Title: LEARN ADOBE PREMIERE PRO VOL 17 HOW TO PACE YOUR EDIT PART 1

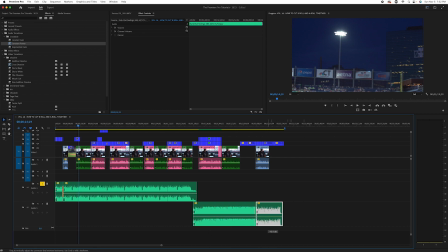And we'll do the same thing over here. And we can do that with the gain, or we can do that with the slider, two different ways. So, okay, so we have pretty good level here. So now we're ready to really see how this starts lining up.
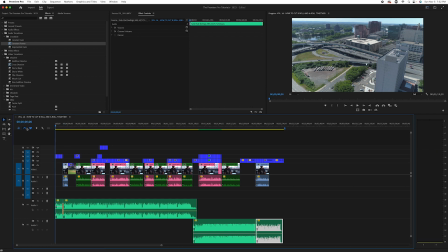So we're going to unsolo this and just start watching our edit. And if anything jumps out to us as what we should line up or do differently, that's when we'll make a change.
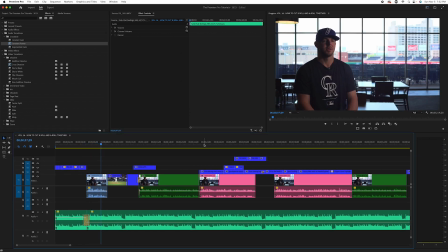My name is Matt Pierpont. I'm a relief pitcher for the...
So if you hear, sound like it was a little bit late, right? Getting low before he spoke. So we can just use so what I did there is I pressed the letter N, and that's giving me this tool here, a rolling edit tool.
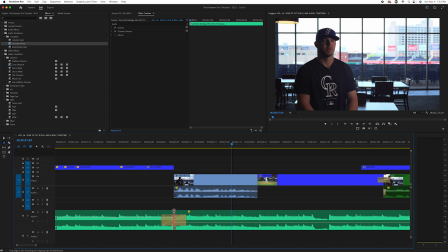And you're going to click right in the middle, press and hold, drag it over. And that's going to just, instead of having to individually do that and re-put the transition, it's going to move everything over nicely for you. Now let's listen to it.
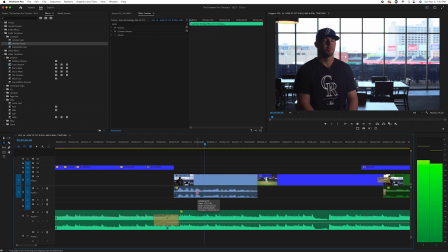My name is Matt Pierpont.
So now that lower time for him to talk.
Hartford Yard Goats.
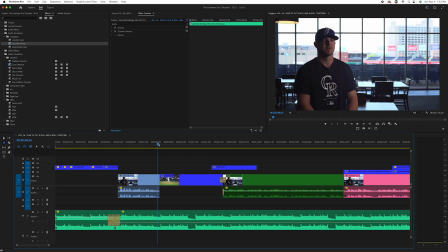And we actually, this happens in editing sometimes. We got lucky. That just kind of timed with the music.
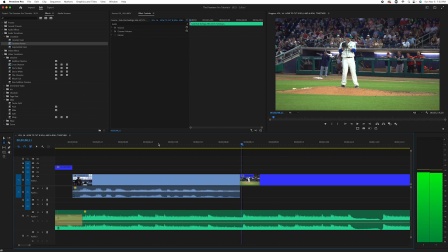It was about a frame off. So you know what we can do? That rolling edit tool we just talked about, we can use that.
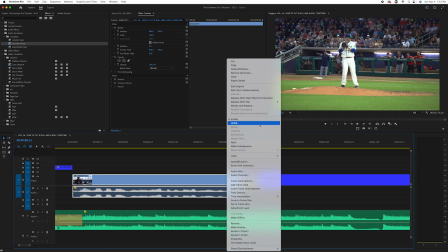So first I'm going to unlink these because I just want to do this to the video.
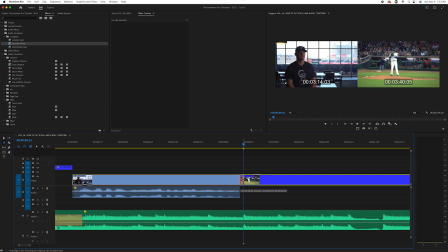So I'm going to hit N again, grab that, rolling edit, and then now watch this change with that hit.
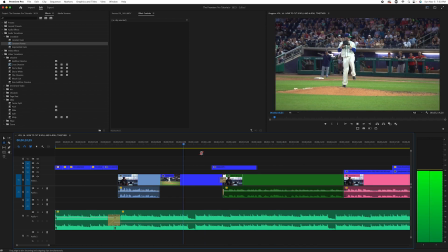Yard Goats.
So little subtle things like this, people may not notice it consciously.
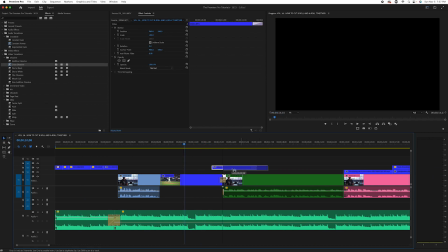Okay, so we have our B-roll here.
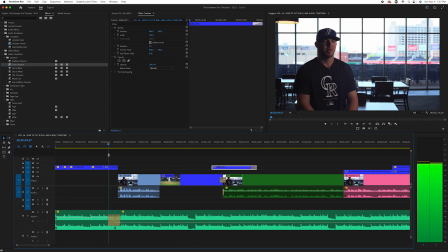That would be nice to line up with this hit, but if you look at the way we repaste this, remember green is when we see him on camera.
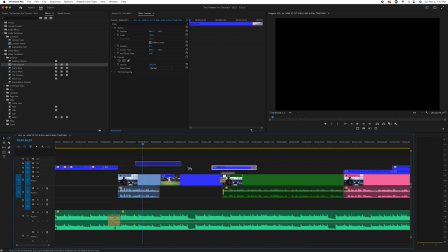This originally was covered, but we just changed this a little. So now we see him here.
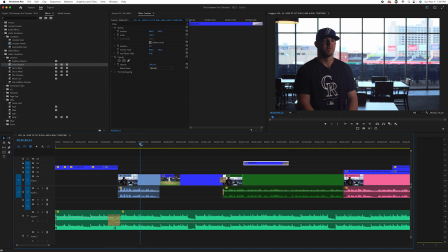So we can do one of two things. We can add more B-roll, or we can kind of change the screen to decide we're going to see him. I kind of like hearing people introduce themselves before we see them. So what we're going to do first, we'll line this up with a music hit, and then we'll select some more B-roll for there.
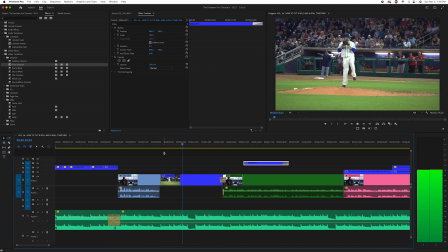So let's listen. All right, so that's a nice hit there. You can really see it there. So we're going to use our arrow key and go right back to the beginning of the hit.
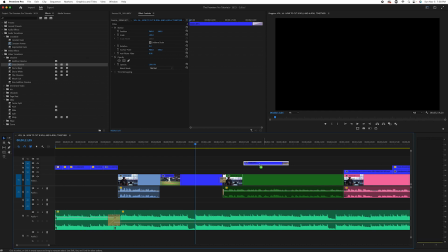Cut this here. Let's
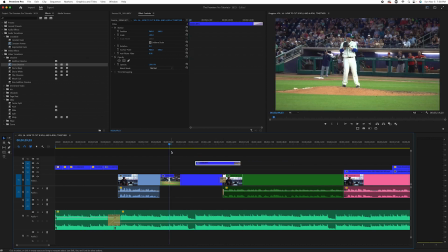let's see what that looks like.
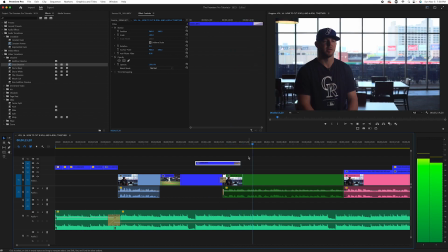I was born into a family that loved baseball.
So a little dissolve there.
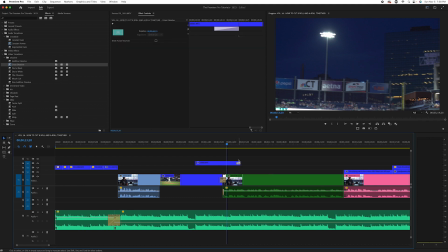Let's shorten that a little because it hung a little. So let's make that 10 frames.
I was born into a family that loved baseball.
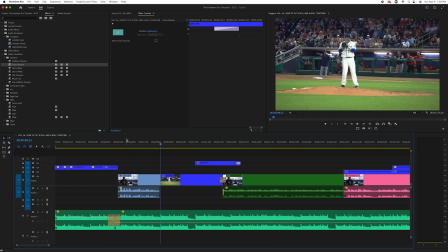So we want to cover this section here from here to here because we wanted to still have a little tease of hearing him introduce himself before we see him.
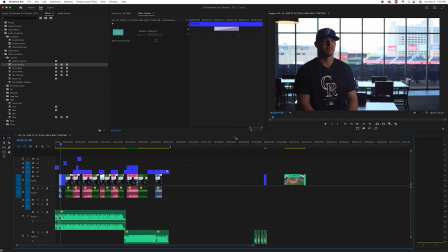So let's go back to the end of our timeline. We have a little B-roll left over.
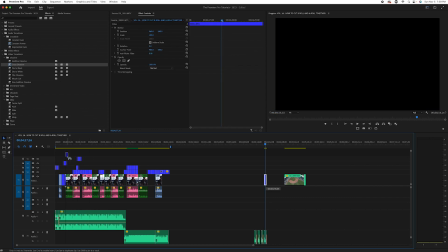Why don't we use, that's something different than we've used and it gets us more in the park. So in sequence, that makes sense.
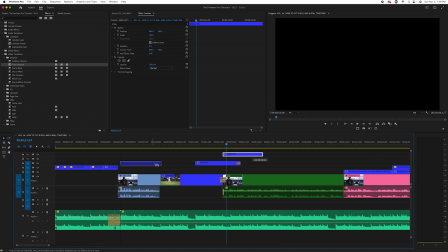So let's see what we can do here.
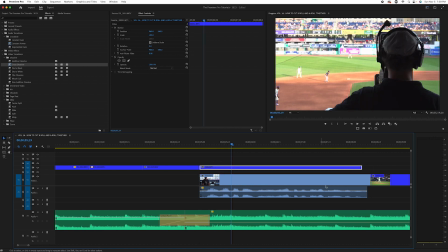So we're going to line this up. This happens in editing too. Sometimes you get lucky. This is very close. We can just expand this out. And let's see what it looks like.
My name is Matt Pierpont.
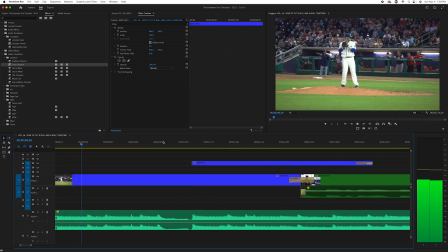I'm a relief pitcher for the Hartford Yard Goats.
Okay. There we go.
Goats.
And I'm thinking, because we're going from like
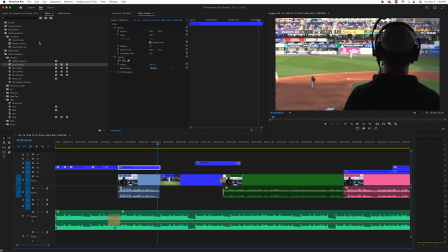higher level day to field level night, we could use some kind of like transition because we want to show the time has passed. So what I like to do here would be like a push. So if you go into slide transitions, go to push, and it's going to actually just kind of push this frame out, right?
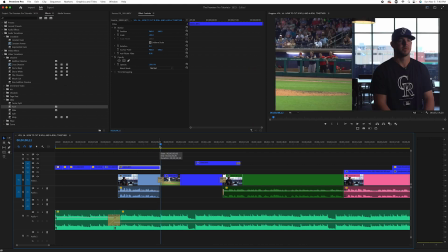Because now it feels like a little bit of time has passed if we do this. So if we go frame by frame, right?